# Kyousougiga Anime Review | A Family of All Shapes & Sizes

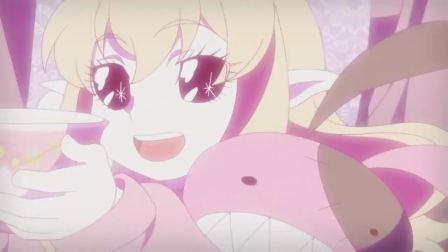4:03 Be it a broken teacup or something else,
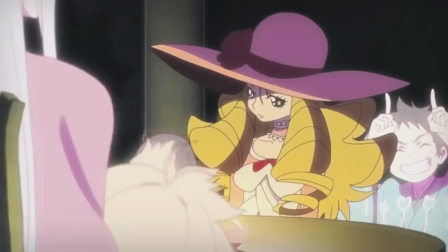4:05 our minds eventually will fade and so too can those memories but we hold onto these objects in hopes that we never truly lose the memories that we hold dear.
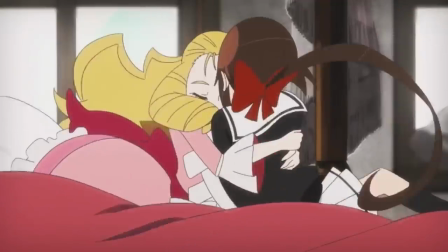4:13 But sometimes we get so wrapped up in the past we forget about the present and the episode ends in a way that lets Yase start living in the now rather than the past.
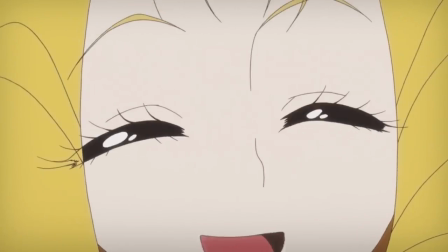4:21 She can hold onto her memories without being held prisoner by them. And this is one of the many strong episodes that deal with all the characters struggles about their challenging family
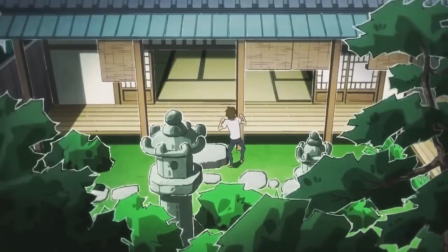4:29 and the pain that they are currently dealing with since the loss of their parents in the hell that they are currently trapped in.
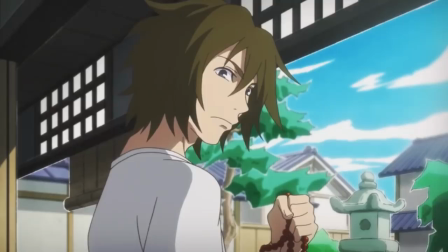4:34 The series will constantly throw more twists and turns, backstory and info dumps at you, but somehow manages to tell a story that should need more than 10 episodes, 11 if you count episode 0,
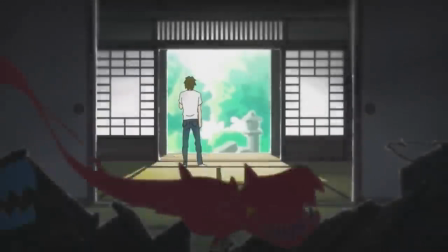4:43 and manage to tell the most fulfilling and creative family story I have seen in the anime medium. All the questions you could want answered, get answered.
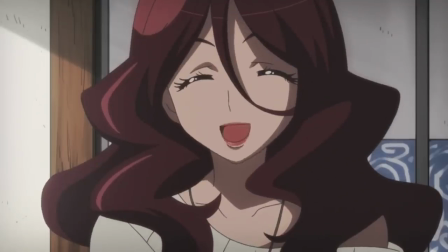4:50 Granted, you might need a second viewing if you didn't catch all the information during your initial viewing.
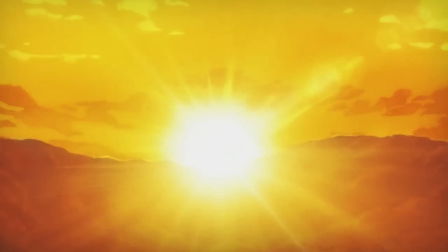4:55 Who this mysterious girl is, where their parents went, and who they truly are, and what the outcome of the Looking Glass City will be.
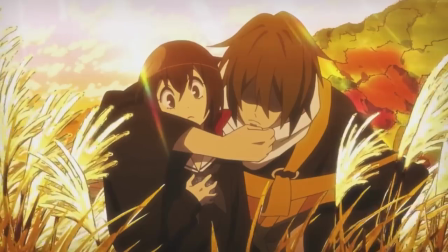5:01 If you remove the layer that makes this series seem magical, it's interesting. But because they layer the siblings in this magical element, a demon sister, the mystical monk-like brothers,
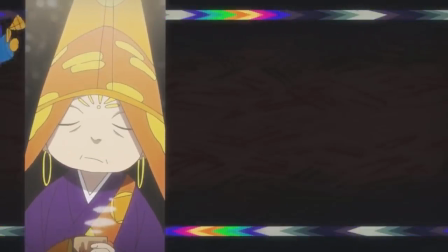5:10 the overly powerful girl with a giant hammer and two familiars that she considers family,
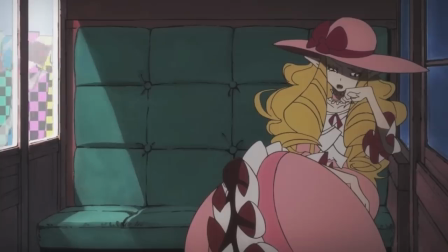5:14 it helps present the series in a more interesting light but never does it rely on those elements to make the family
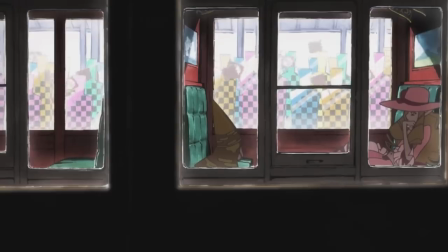5:19 interesting, but rather these elements just amplify the things we already see with a normal family, like Yase turning into a giant monster when upset.
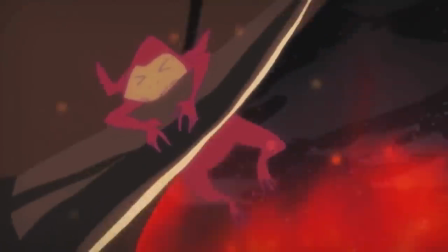5:27 I'm sure many have a sister that you think turned into a giant monster when she gets pissed off, just in this series they actually make the sister into a giant monster.
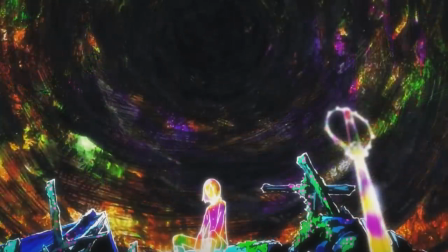5:35 The end content focuses on Inari and his lack of love for himself, wanting to fade away due to his inability to love himself despite being able to love his family. A plan set in motion long ago technically goes according to plan,
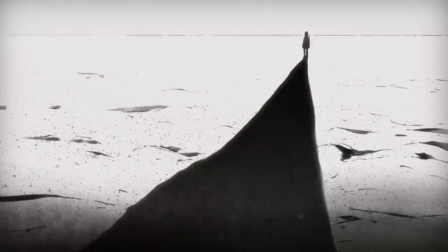5:47 the one thing he didn't expect was the family that he created ended up being more than just a tool to fade away,
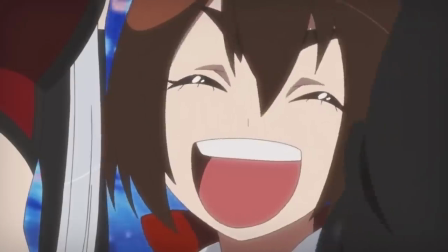5:53 but rather a real and genuine family that can pull you away from the darkness and help you see the light when you can't.
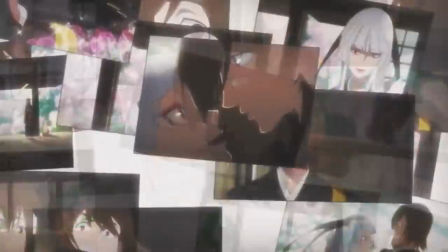5:58 No one is perfect, we all have self-doubt, but that's what family is there for in the end, to help you through those challenging times.
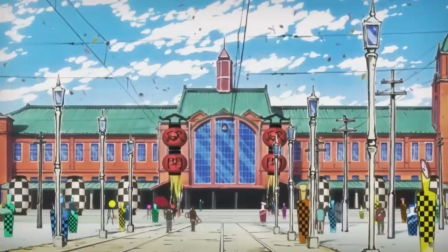6:05 A common theme throughout the series. The beauty of Kyousou Giga is how it explores this family in such complex yet simple ways at times.
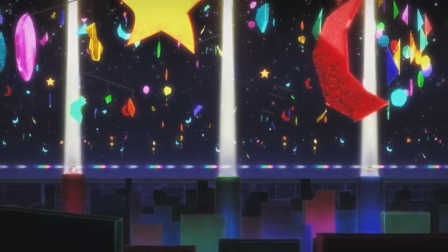6:12 The character development is absolutely phenomenal with all the main cast getting their time to shine and be explored while
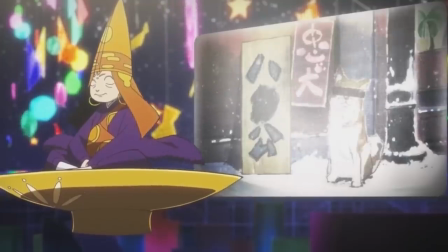6:18 also telling a pretty engaging story about what it takes to make family work and that no family is without its issues.
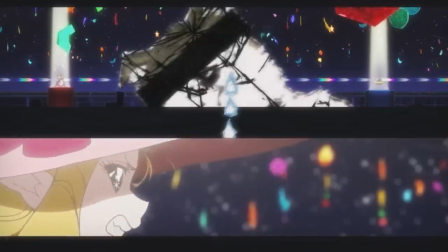6:23 For being primarily focused on the core cast,
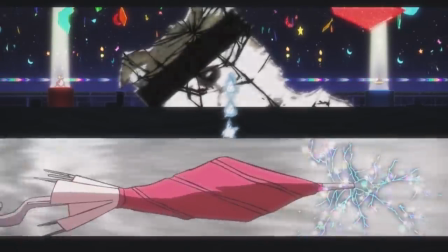6:26 the anime does a great job at building the world they live in while also exploring the outside world and the idea of gods and other mystical elements surrounding them.
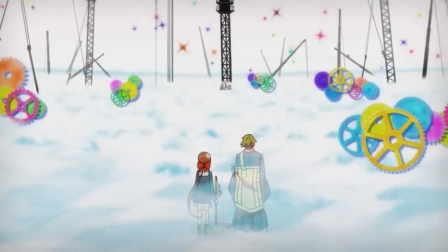6:33 Coming out of Kyousou Giga every single time I'm left with a feeling of complete and utter satisfaction.
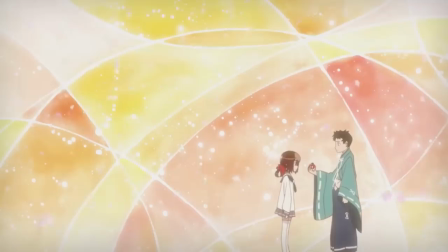6:38 I generally find something new or interesting about the series and never do I feel like I needed more of any one element.
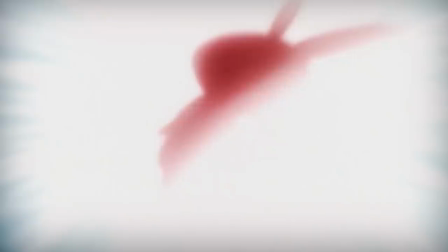6:44 It never overstays its welcome and it made sure every scene was used to establish something within its cast or world.
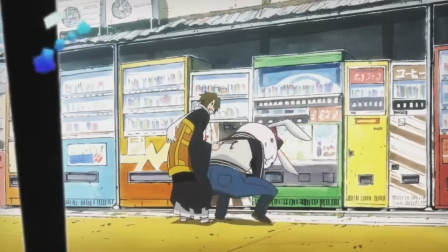6:50 You might not see where it's going for the first few episodes but stick with it because once it wraps up you will have witnessed one of the best family driven anime out there.
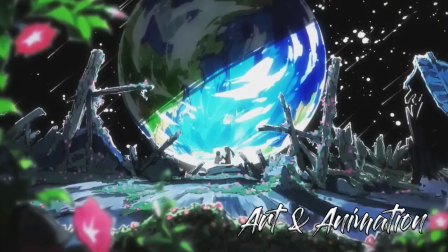6:57 One of my favorite aspects to the visual direction of Kyousou Giga is how everything around the characters are presented. The idea of the world the characters are in is this make believe fictional yet perfect world but the
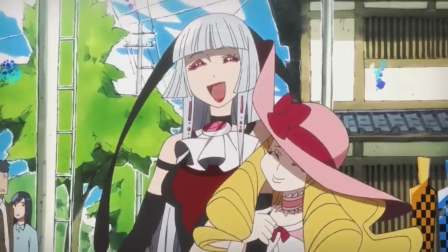7:07 story tells us that this isn't the end all be all paradise vacation as it currently stands.
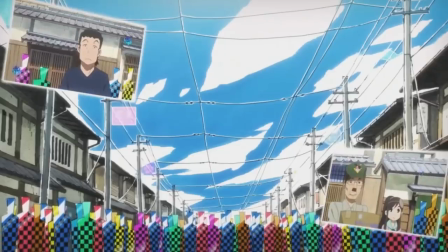7:13 Something is missing. And most of the objects in the world are presented in an almost glued on way which helps make it feel even more fake as if this world shouldn't exist.
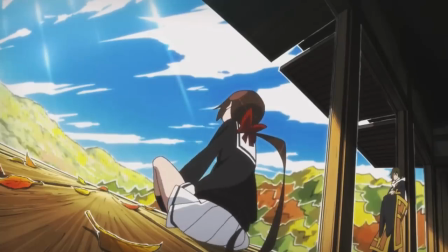7:21 It feels like everything around the characters are there in layers instead of looking natural with the cast thanks to the strokes that detail most objects which generally are thick white highlights. points.
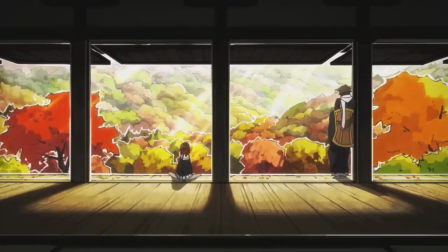7:30 Most anime will try to blend the background and foreground objects with the characters, to make it feel natural and give the illusion of reality for the series.
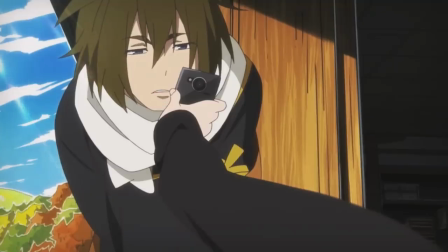7:37 Whereas Kyousa Giga went the opposite route more times than not, and very much made it feel like things were tacked on and out of place,
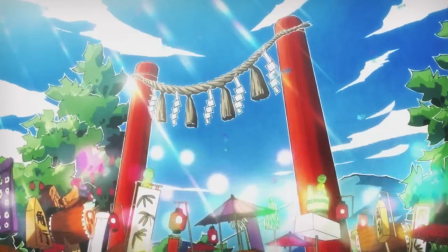7:44 as if the characters didn't belong in the world they were in and everything around them was fake, which helped amplify the story that it was telling.
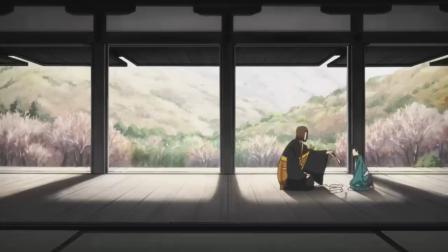7:50 When it went out of the Looking Glass City, they went the opposite route and blended everything more seamlessly. Exceptional touch in my books.
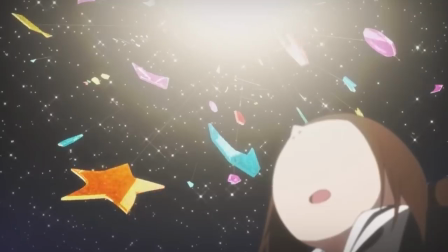7:56 The visual direction is a large part why the story was as effective as it was. Without the careful level of detail to the city, it wouldn't have landed what they were aiming for with the script.